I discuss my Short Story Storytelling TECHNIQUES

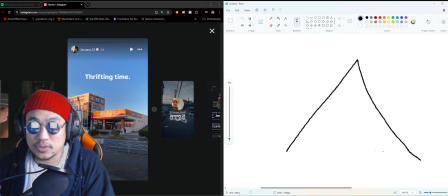Can I use that? Yeah. I've been using this entire time. Here, you're going to have your Act 1 right there, your Act 1, and that was the PPP, person, place, and promise, right? That's where these 3 go.
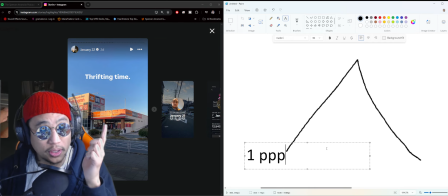PPP, so you know that it's me going to the thrift store, buying or looking at used snowboards.
You know that's happening. Let's go do it.
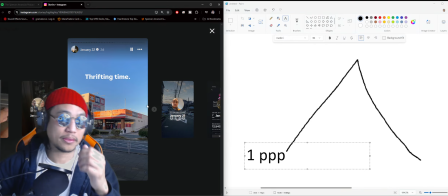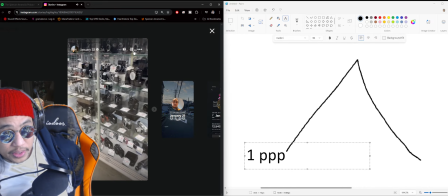Inside. Broken canvas.
So here I'm introducing the place, right?
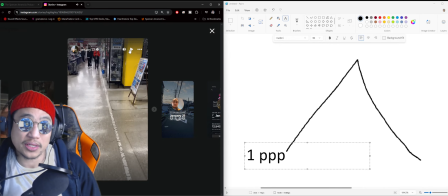So you're getting a taste of my personality and the place, right?
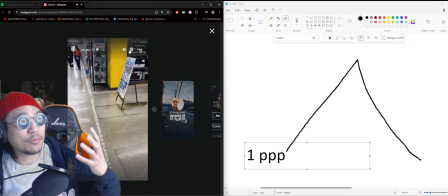Reasonable canvas. Right?
So you need to hear my voice. You need to know what I'm into, right? So you're like, oh, Spencer likes cameras. That's cool. We're at the thrift store. You have broken cameras. That makes a lot of sense, right?
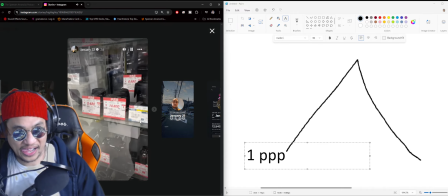Like, duh.
Ooh. Ooh, a 2470.
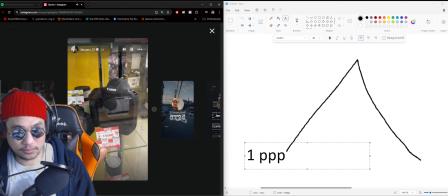Oh no, you do not have a 1DX in here. Oh, I wanted you for like.
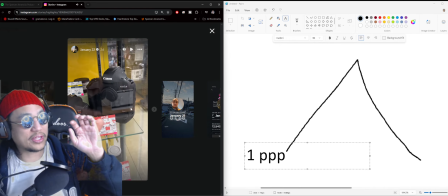So you notice, you see that? So then here, remember, you know what the promise is.
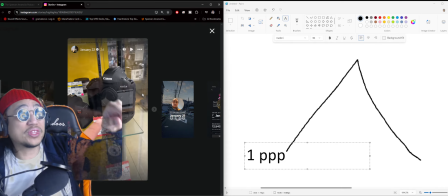This is not a snowboard. This is not a used snowboard. But you know I came to this store for a snowboard, and you know what a thrift store is. You know that they sell stuff.
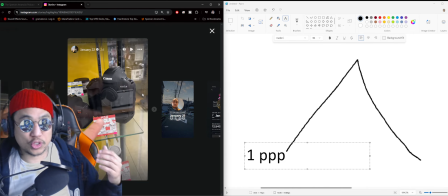So we come to the store. I'm just showing you a little bit of personality. This is more of person.
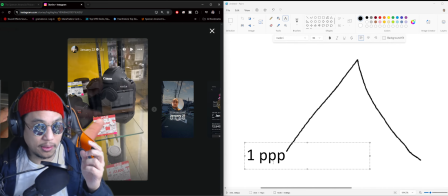PPP, right? Person, place, personality. Here it is, right? Person, place, personality. There it is. Now we're going to move to the promise, right? After this, we should be moving to snowboards.
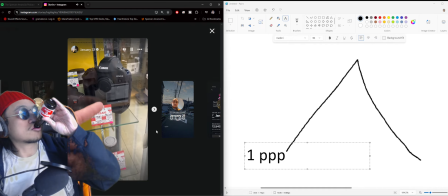For like, how many, 6 years, 5 years? I don't know. I want you, the ultimate video camera.
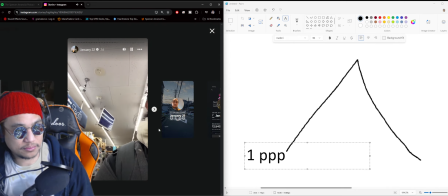I have to walk away from cameras. Walk away from cameras.
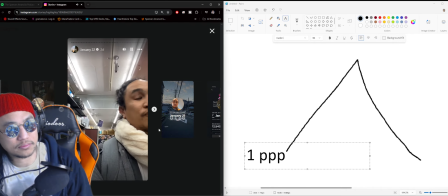I came here for snowboards, okay? Now where the...
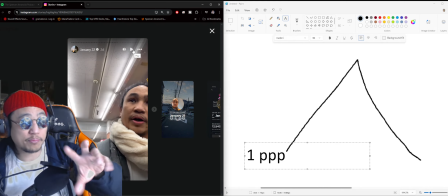See that? You see that? I knew that section of me looking at cameras wasn't part of the promise.
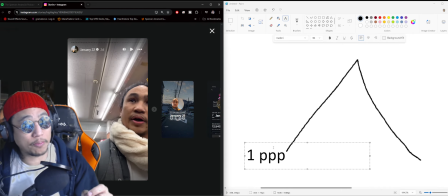I knew that. Like, I was like, okay, that's not part of the promise. We have to move on now. We have to move on now. We have to move on now. Like, I was like, okay, this is personality. This is the promise. Like, you can't, you know, you can't have the ADD all up in the area.
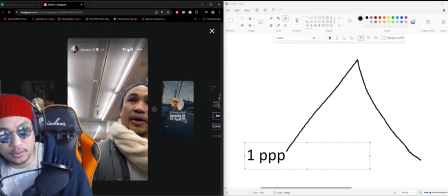So now we're going to the snowboards. The heck can I find a snowboard here?
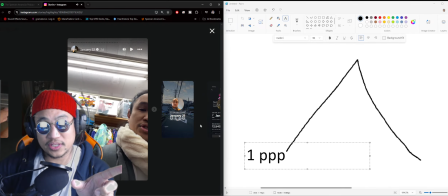Right in here. Oh, here it is.
So this is where it gets fun. Now you see this incline here on the mountain? You see how I have it climbing up like this? Now that's on purpose.
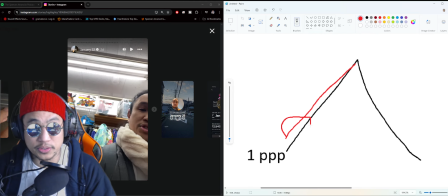I did that here. So down here was me walking to the place. Here is me looking at the cameras, giving you that setup. Like, this place sells used stuff.
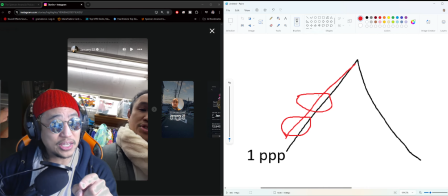The thrift store has a lot of this stuff, and there's something here I do want. That's interesting, but it's not as interesting that what's at the top of the mountain, which are the snowboards, right?
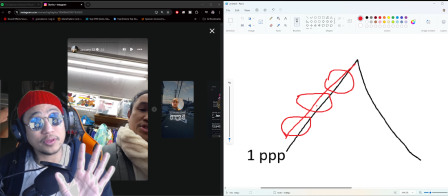And then over here is me walking away from the computers, the cameras, going to the snowboards.
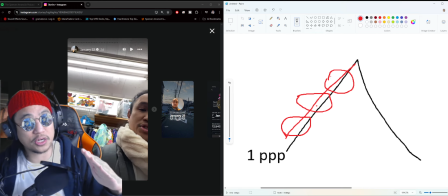This is the climb up, right? The anticipation of you and me meeting the snowboards.
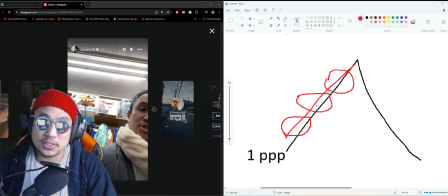Now here at the top, we're gonna call this the conflict. Is a very famous word, to conflict, but I've been using the word conflict for so long, and usually I had no conflict, and that's where I had, you know, these
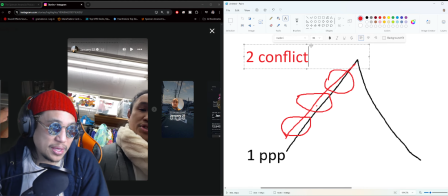excuses where I was like, oh, I don't have a conflict, so I can't make this video. Oh, I don't have a conflict, there's no story, right? Because I would always sit there. That was the conflict. The conflict was I didn't have a conflict, right? And I had a lot of students tell me, oh, I don't know what my conflict is, therefore I can't make this.
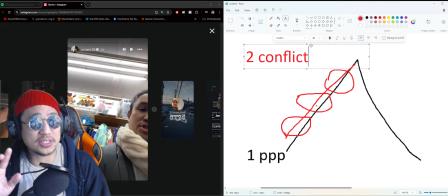I changed it. Right? Now, conflict is I still use conflict. If there is one, it goes there. But I changed the word confrontation. That's the word. When the good guy and the bad guy meet.
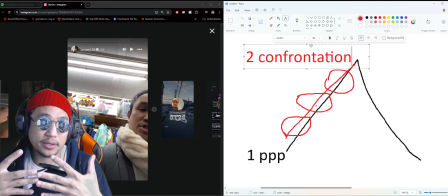Okay? When the good guy and bad guy meet, it's a confrontation. Okay? So, my purpose to come here was what?
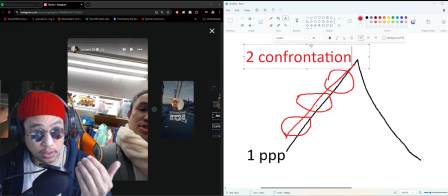Snowboards. To look at the used snowboards.